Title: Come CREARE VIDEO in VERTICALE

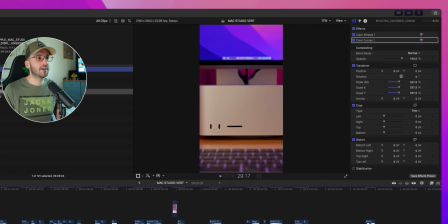7:39 Qui a livello di accortezze, quando non si ha l'opportunità di riprendere in verticale, è importante considerare il fattore del riprendere più da lontano, quindi o utilizzare ottiche più grandangolari o utilizzare ottiche meno profonde,
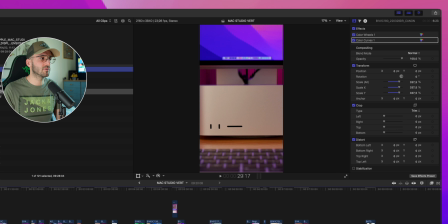7:54 o di conseguenza allontanarci dal soggetto, cosa che potrebbe essere utile tipo come in questa situazione,
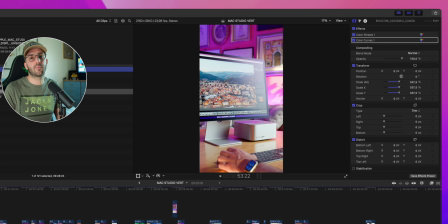8:00 che quantomeno almeno vediamo una scena un pochino più completa e non tanto zoomata come questa.
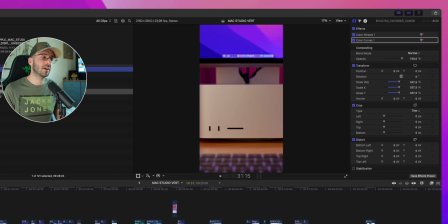8:05 Qui c'è un escamotage per comunque salvare almeno parte di questa ripresa, che potrebbe essere togliere un po' di scale,
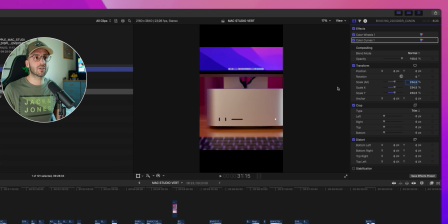8:12 quindi fare in modo che il Mac Studio sia al centro, spostarlo con l'asse Y e di conseguenza andare a mettere o le bande nere oppure duplicare questo progetto con,
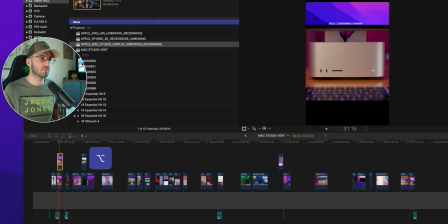8:23 io di solito avremo l'Alt, l'Option, e vado a duplicarlo,
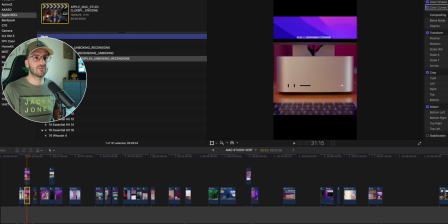8:27 poi con la N lo allineo e vado di nuovo a rizoomare quello sotto di un po' a questo punto.
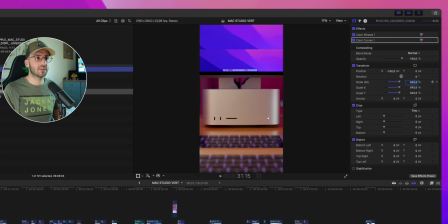8:33 E cosa succede? Questa operazione mi permette poi, con questo effetto che si chiama focus,
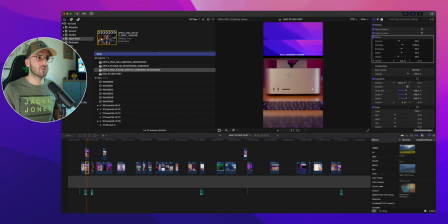8:42 di andare a sfocare la foto, insomma lo sfondo, il video di sfondo.
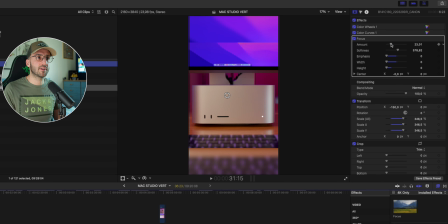8:47 E il bello di questa operazione è che praticamente ci permette di integrare questo video in modo migliore, perché alla fine anche lo sfondo segue perfettamente il movimento del video principale, quindi sembra tutto più amalgamato.
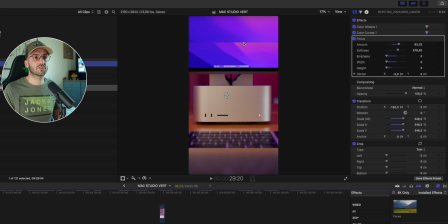9:04 Poi magari possiamo anche fare in modo che il bordo sopra sia meno netto, creando una maschera.
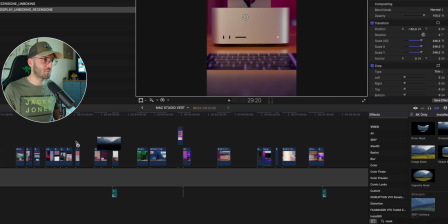9:10 Tutte queste cose poi nella masterclass sono presenti in modo più completo e tranquillo, non vado così veloce.
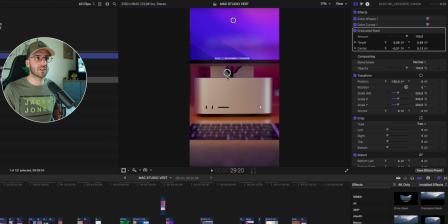9:16 Qui è perché ci sono tante cose da fare e volevo arrivare a un risultato finale senza tenervi online 20 minuti. Abbiamo visto i video in verticale, durano un minuto, qui sarebbe veramente difficile da fare. Però si può fare, magari tagliando tante cose. Adesso vado avanti, via, bando alle ciance.
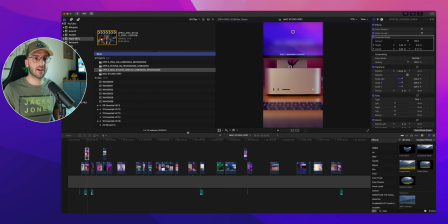9:33 Questa potrebbe essere un'azione utile da considerare, questa maschera graduata, no? Però vabbè, a me non piace, lasciamo a perdere.
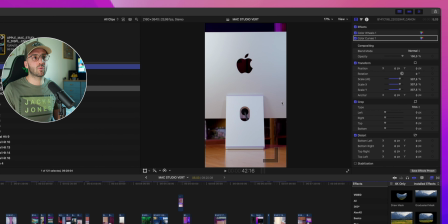9:40 Andiamo avanti e vediamo, per esempio qui, insomma, secondo me questa parte qua è troppo zoomata, quindi anche qua dovremmo lasciarla così per fittare.
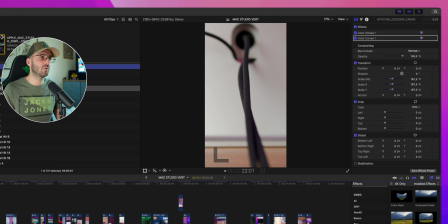9:52 E insomma, perde un po' il senso, cioè nel senso non è che possiamo fare una zoomata, una un po' meno, tutte diverse.
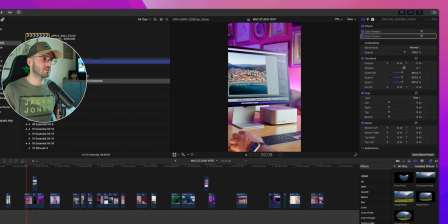10:00 Manteniamo quelle che ha senso e quindi di conseguenza tagliamo, questa ci sta così, magari la potremmo leggermente spostare, quindi potremmo fare in modo che si veda leggermente di più il display.
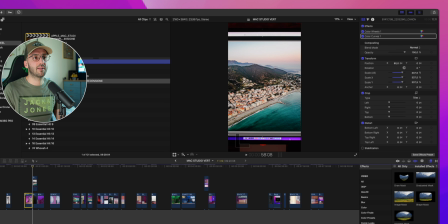10:11 E quella dopo invece, che è quella relativa al profilo colore, la potremmo spostare. Potremmo fare che magari si vede una sezione del monitor, se ci piace come cosa.
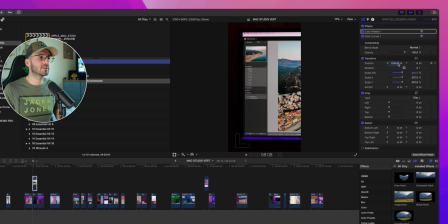10:22 Se anche qui non si presta bene, possiamo cancellarla.
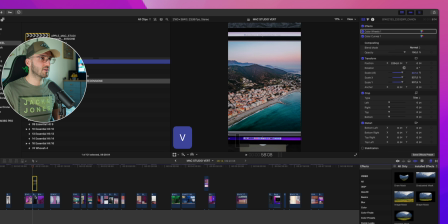10:25 Però vabbè, questo secondo me ha senso, quindi io la disattivo un attimo e faccio la stessa cosa dopo, poi andrà riallineata.
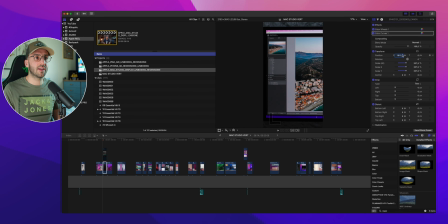10:32 Perché comunque dà il senso della funzionalità del display. Quindi nel voiceover ci sarà una parte su questo, quindi va mantenuta, altrimenti non c'è poi il materiale per dimostrare quello che sta dicendo.
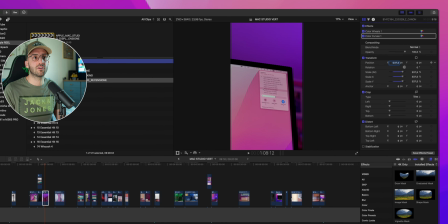10:44 Questa parte qua invece, per sfruttare un pochino la regola di composizione, potremmo muoverla sulla sinistra.
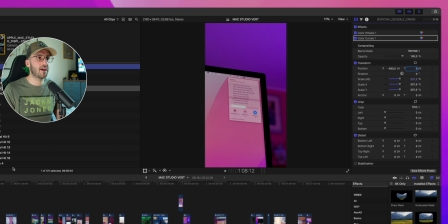10:50 Non possiamo alzarla, anche se sarebbe utile e bello, se non zoomando ancora, e a quel punto, muovendoci con l'asse Y, potremmo alzarla di un altro po'. Quindi l'abbiamo ancora più zoomata, quindi abbiamo un po' perso di qualità, ma tanto poi su TikTok viene tutto compresso, quindi va bene.
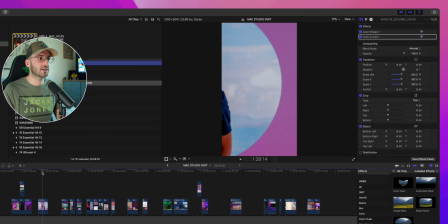11:05 Quella dopo è sulla nano texture, quindi va bene, la possiamo lasciare così,
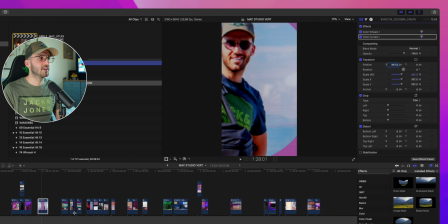11:10 magari centriamo di più la faccina del tipo, e poi andiamo avanti con questa,
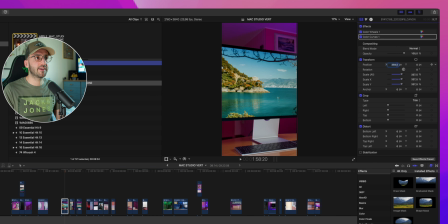11:16 che vede la pienezza del display, e magari potremmo fare una sezione sola del display, così. E poi muoverci con l'asse Y, per esempio facciamo qui inseriamo un keyframe, andiamo avanti,
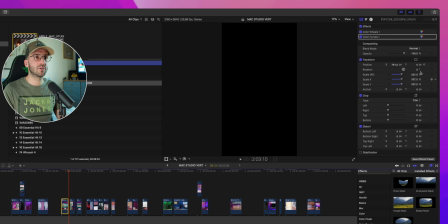11:28 cioè meglio andiamo alla fine, clicchiamo la freccina giù e facciamo meno 780.
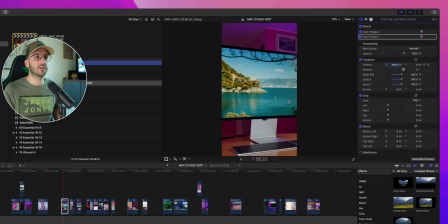11:34 In questo modo cosa succede? Il video si muove mentre si muove lo slider che ha realizzato poi questa ripresa e facciamo una panoramica del display.